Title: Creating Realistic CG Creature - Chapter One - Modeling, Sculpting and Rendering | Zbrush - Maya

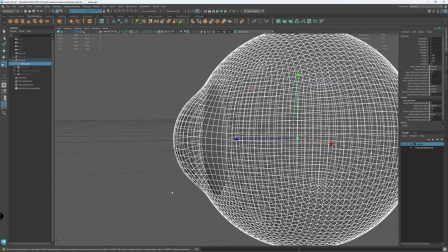20:23 For the iris, I started from sphere and scaled it down in z-axis.
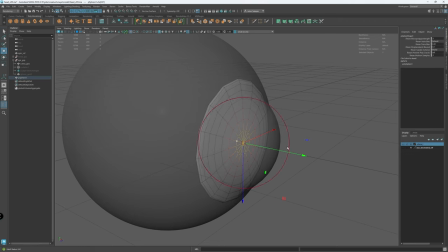20:28 Then with a soft select, I pushed it in from the center to form slightly concave disc.
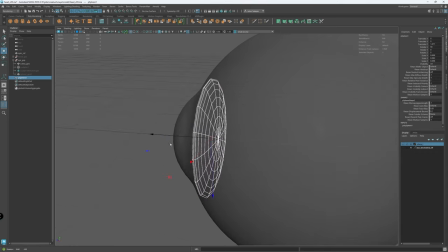20:34 I positioned the iris closer to the base of the cornea. Then I deleted half of the disc and I moved it roughly even closer to the radius of the cornea.
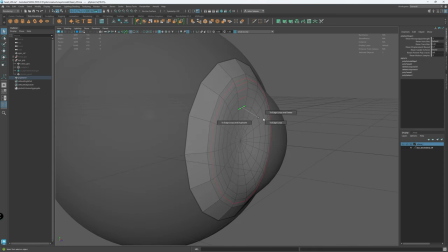20:42 I extruded the edges a bit more Then I deleted the faces in the center to create a hole for the pupil
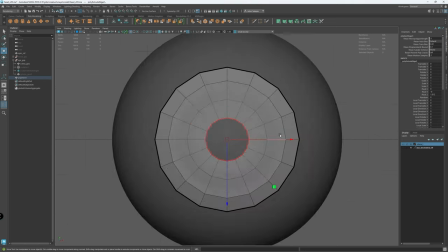20:51 And after deleting some of the resolution, I lost some of the concave quality to the disc So I pushed the center back in Z a little bit further
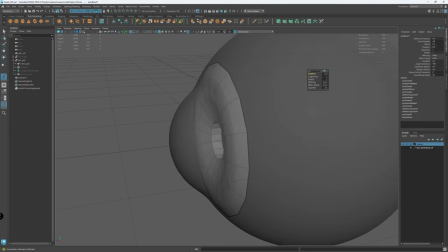21:00 And I did a little bit of reshaping until I was happy with the overall shape of the iris
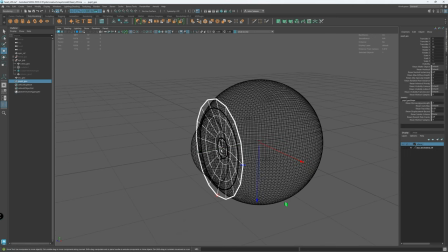21:08 and finally i added a geometry for the pupil and roughly placed it behind the extrusion of the iris
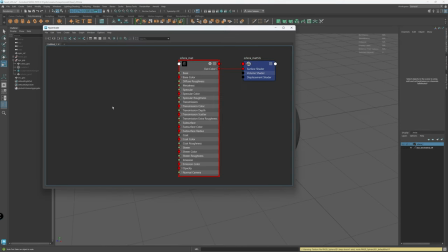21:20 and right from the beginning i wanted to create a shader for the scalera that will help me decide how big or small the opening for the iris in the scalera so i connected an ai ramp and connected the r channel to the transmission
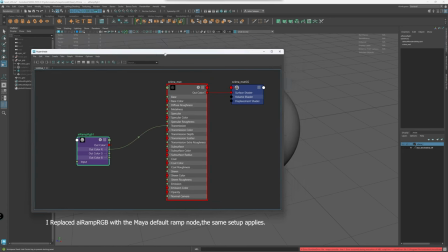21:35 to the scalera shader which is an ai standard surface
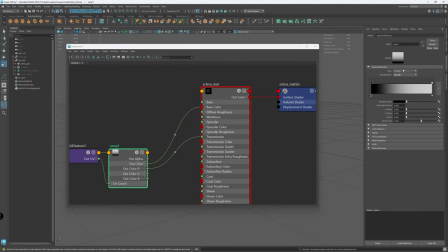21:39 shader and usually i connect it to the diffuse channel as well in the ai standard surface
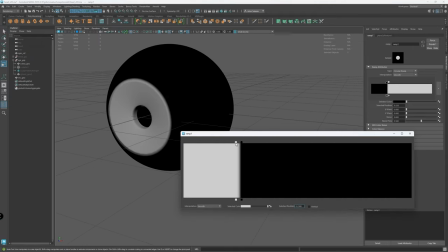21:45 just to view the ramp in my viewport and just make sure you change the ramp type to circular
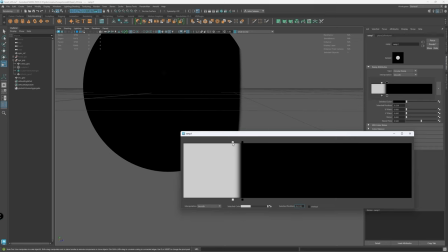21:53 and from here it's just a matter of controlling the color slider in the ramp to
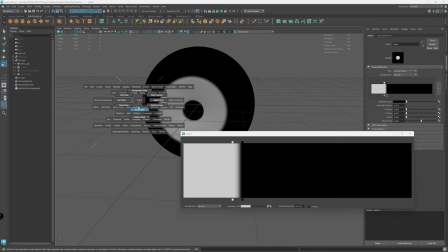21:57 control how much you want to show the iris through the scalera and
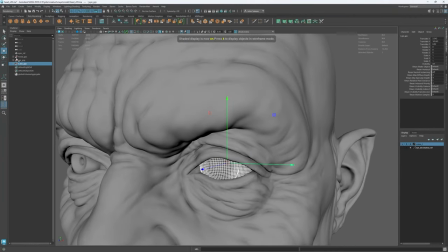22:03 now I rename and group everything correctly I have a decimated version of the head in my viewport to help me position the eye correctly in
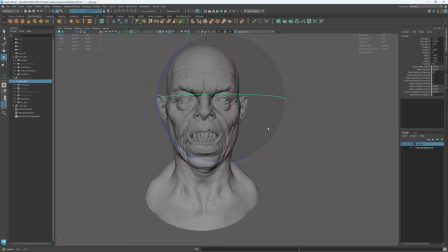22:12 the right place and once I'm happy and satisfied with the position of the eye I duplicate it and enter the same negative values
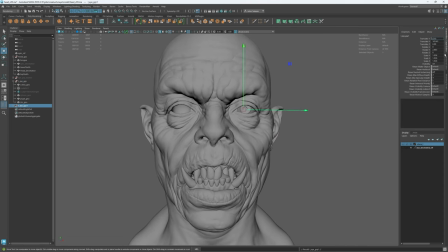22:20 in translate x and rotate y for the duplicated eye and then eventually I will freeze the transformation and delete the history before the final render.
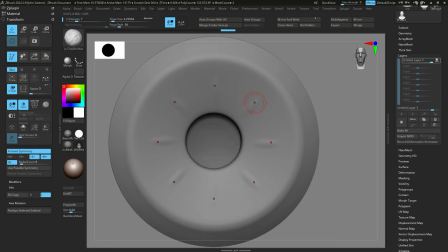22:32 Okay, so let's work on the iris. Since I'm sculpting realistic details on the head and the skin for this project, I've decided to sculpt the iris in ZBrush to achieve a realistic look.
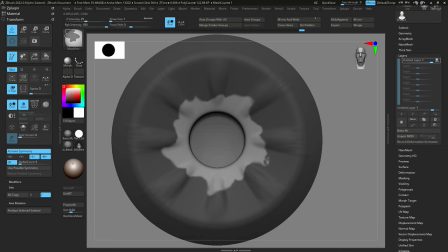22:44 I imported a version of the geometry to ZBrush and will be sculpting on one iris. I will be applying the final displacement map to both eyes since they share the same UVs and geometry.
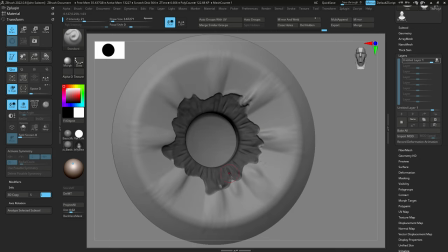22:55 So I use radial symmetry to paint a mask on the iris and then I either sculpt inside the mask or outside the mask to form deep pockets and
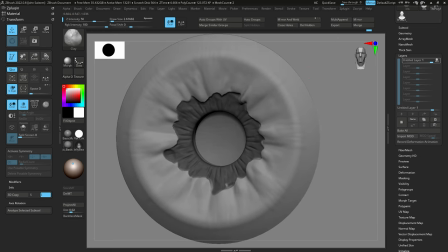23:05 fibers and then following the reference of my other monitor I keep turning off
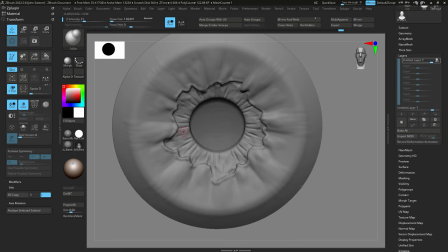23:10 the symmetry occasionally and focus on sculpting on one region to give it a specific shape or form. These shapes will capture specular highlights and shadows, giving the iris a very interesting look in close-up renders.
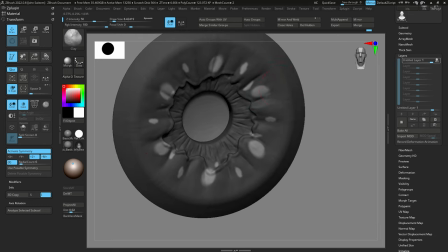23:25 My goal is to create detailed iris that is readable from distance without becoming too distracting or noisy,
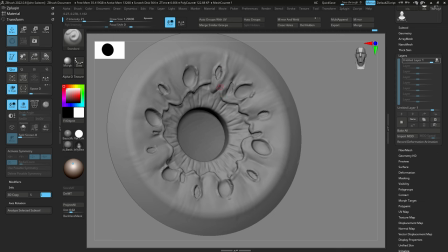23:32 and the texture maps I create in Mari will complement the displacement when I start look-deving the iris.
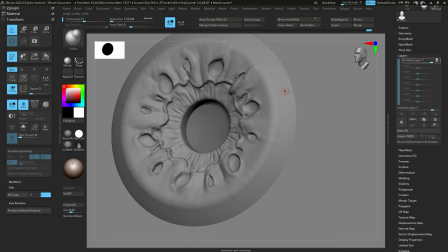23:40 I should say I don't do this for every single project there is no point of recreating the map if you have it already
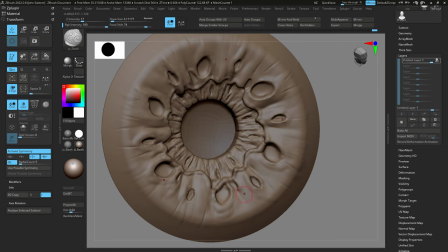23:48 unless i have a specific look for that character or creature that i want to recreate i
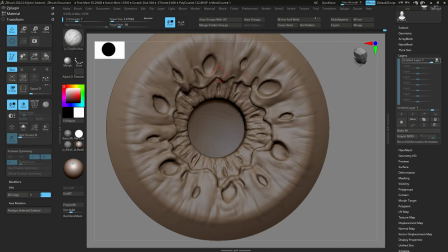23:54 either reuse the map and geometry i created from previous projects or use maps
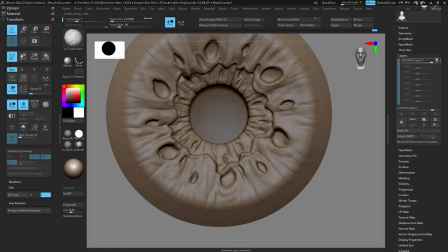23:59 like texture xyz which will do the job just fine so
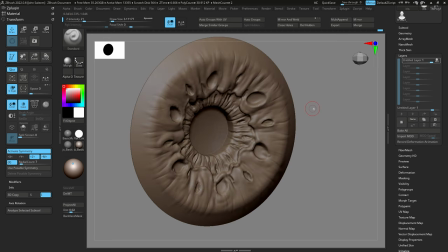24:05 i think at this stage the iris has enough details for model turntable i will add more details when we start
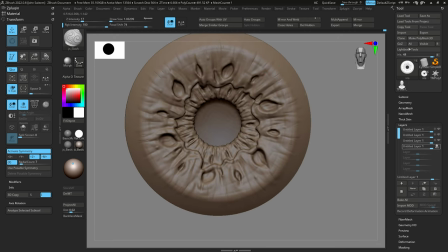24:11 texturing the eye so let's move on to other elements of the eye setup so
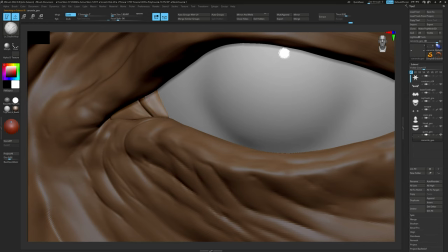24:19 let's jump into sculpting the corinkel which is the small gland sitting at the
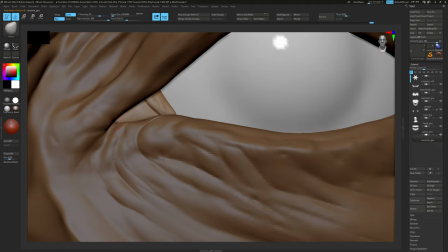24:24 corner of the eye in between the upper and the lower eyelids it is a very basic shape i created in maya which is maya standard
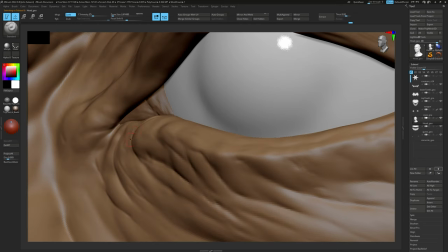24:34 plane subdivided a couple of times and i extruded it to give it some thickness.
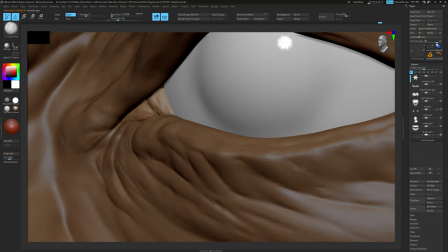24:40 Then I imported it in ZBrush for further sculpting.
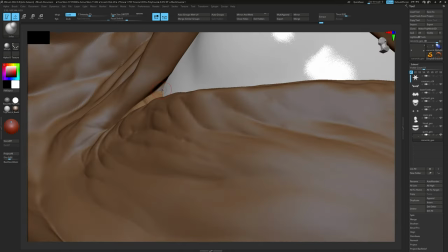24:43 I just wanted to sculpt and form that organic triangular shape sitting at the corner of the eye.
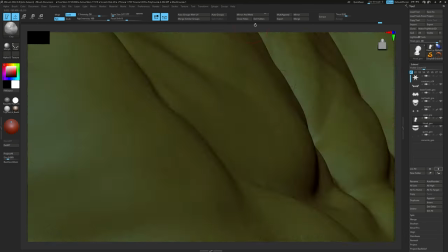24:49 I didn't want to add so much details on it. I will add more details in look dev via texture maps if required.
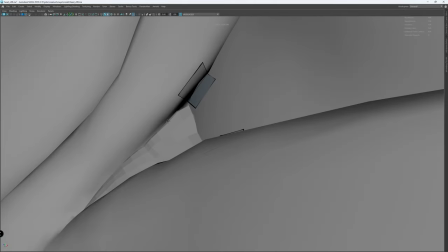24:58 So now I'm building the geometry that I'll be using to create the wet look in the eye.
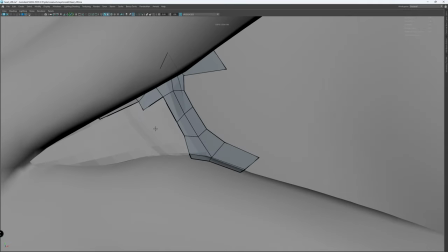25:04 You see it more visible in the lower eyelid but you definitely need to extend the geometry to the upper eyelid as well
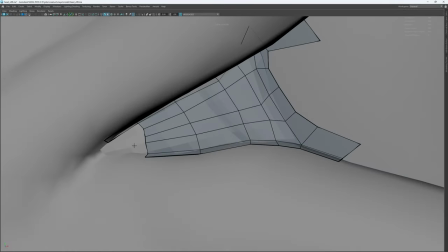25:11 and as you can see i extended the geometry to cover the current call as well for softer
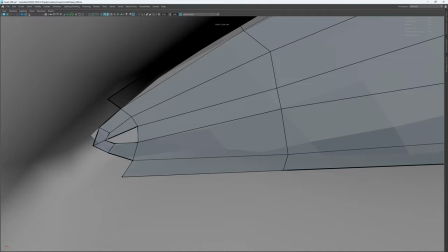25:17 transition and then i will control the transparency via texture maps this is very
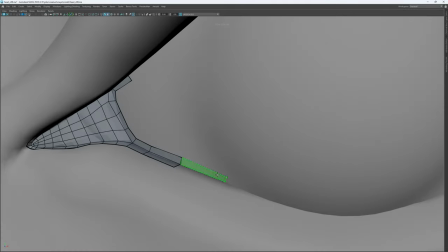25:23 important geometry not only to simulate the wet look in the eye but also to kill the cg look between the sclera caruncle and the eyelids.
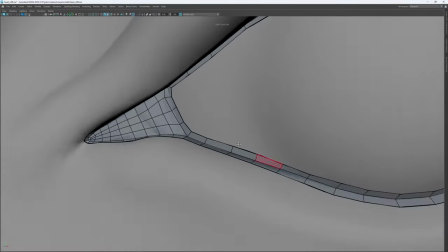25:32 It contributes to softening the transition between all these geometries. It doesn't have to be very complicated geometry.
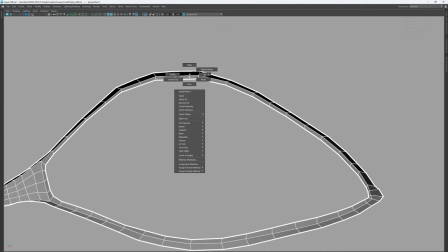25:39 Very simple two rows running around the crease of the scalera will do the trick.
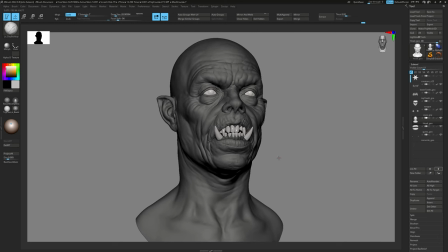25:46 And now that I have finished building all the necessary geometries and finished the final sculpt for the head,
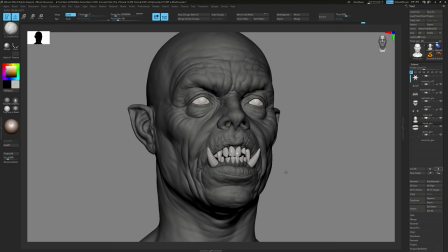25:52 I'll move on to sculpting and designing the costume for
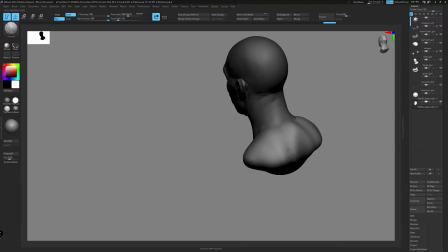25:59 the concept design stage i tend to start with primitives and then convert them to dynamish and i either append a new one or duplicate the
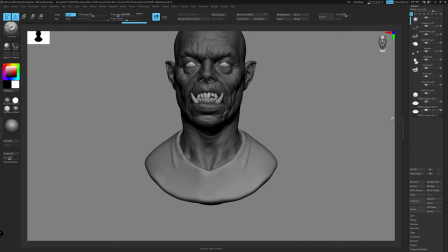26:07 current one and keep shaping it as i go and from here i use my move brush and my clay buildup and slash brushes
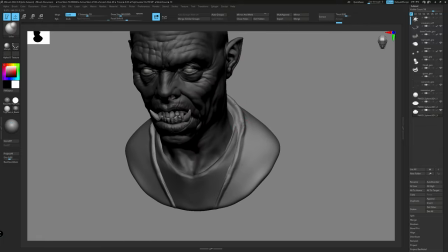26:15 i keep shaping the bigger forms first and add the main design features by extracting or duplicating the original mesh
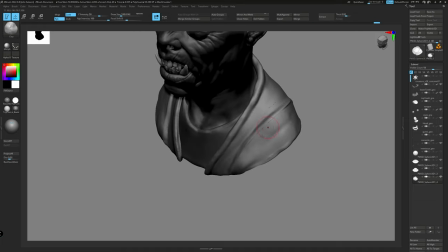26:24 in many cases where i have the full body which is not the case for this project i
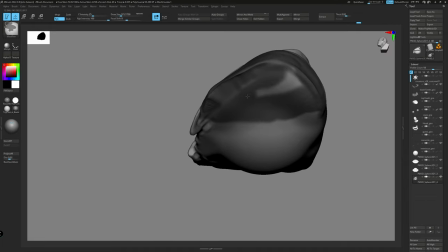26:30 use a lot of extract with thickness and then convert it to dynamish for further
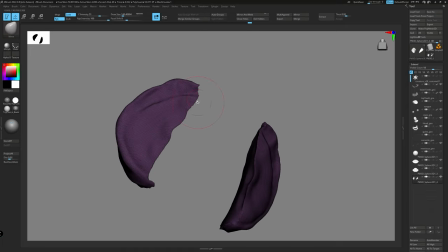26:35 sculpting so after creating the main geometries and the volume
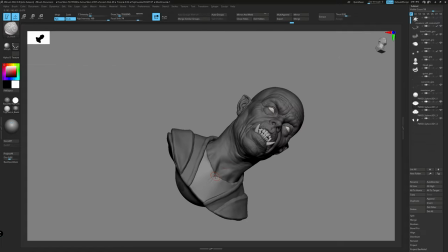26:40 for each piece i try to go back and give thickness or
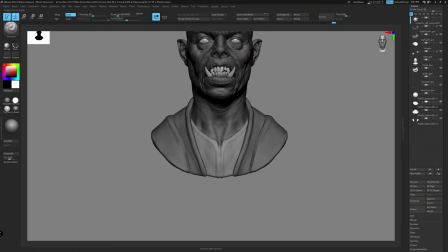26:45 sharp edges and at this stage i'm just playing with ideas to see what works for him i always have an idea about the overall design in
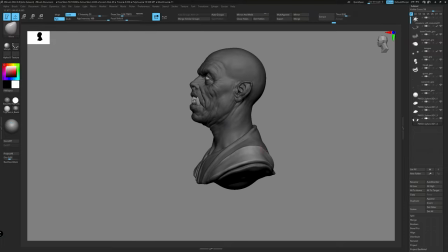26:53 my head and the next step is when i transfer the idea on the canvas and then it will be an eye opener to update the design and
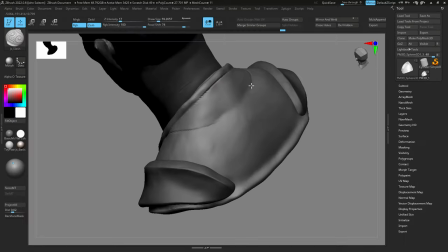27:02 make sure all of the design talk to each other and reads well with the character
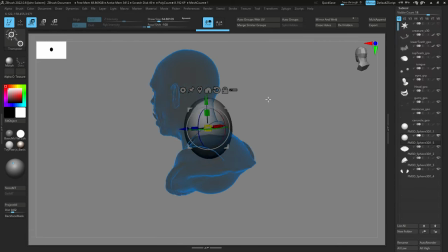27:06 now i'm adding another sphere for the collar piece and
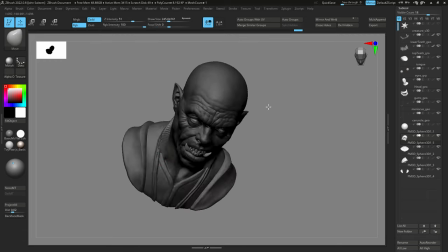27:11 first i shape it around his neck then make sure i create enough volume to reshape it better then keep refining the outside to get that curve around the
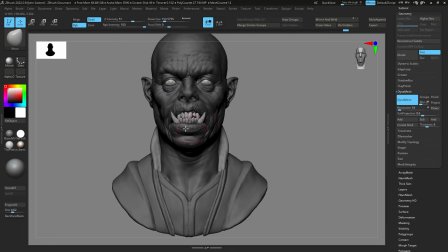27:20 neck. For me, I find this approach is very freeing.
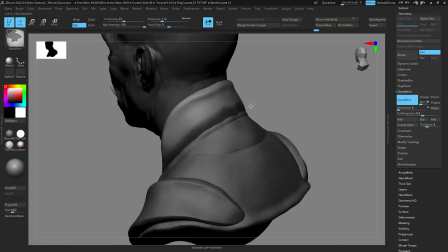27:25 I appreciate the lack of technical constraints and the freedom from constantly going back and forth between ZBrush
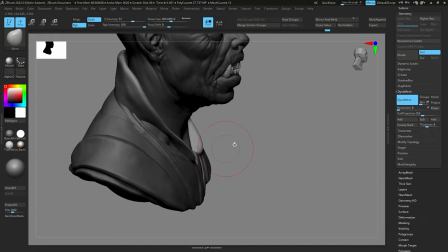27:32 and Maya or any software for that matter which tends to slow down the creative process, at least in my case.
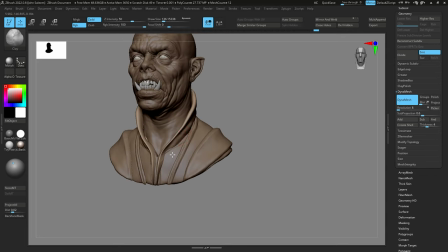27:39 I like to stay in ZBrush completely while doing the concept then deal with the technical issues later.
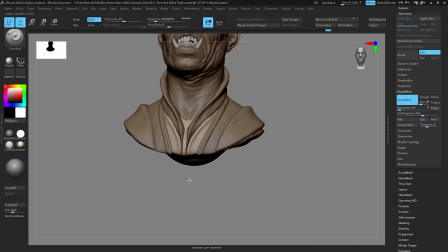27:46 Now that I extended the collar down to his chest, I'm making sure everything's sitting nicely and fitting all together.
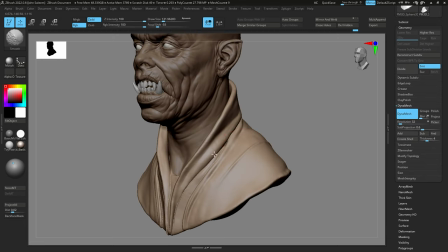27:54 And I knew from the beginning I wanted to create one piece, as in one geometry for the suit, other than the shoulder pads, they're going to be separate geometries.
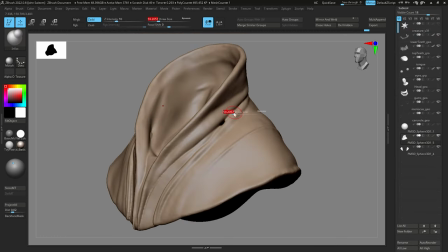28:02 And of course, when you merge dynamis geometries, you will get a few artifacts.
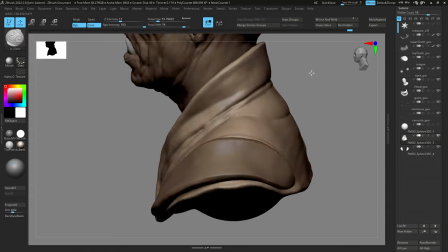28:07 So I'm running on the surface with a smoother brush just to clean up these artifacts and making sure the surface is nice and clean. and
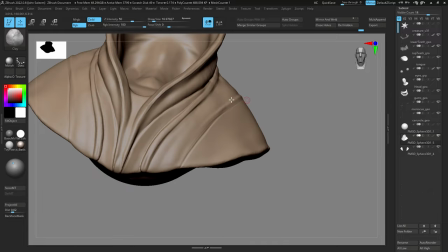28:16 also with the slasher brush I started introducing the seams and giving the seams more sharp edges and with a clay brush I added a little bit of thickness
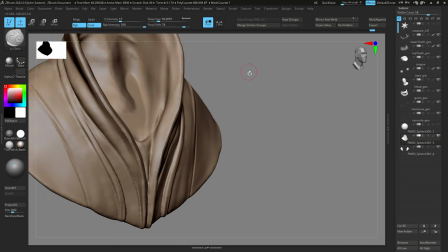28:24 and sharpness to the edge of the collar.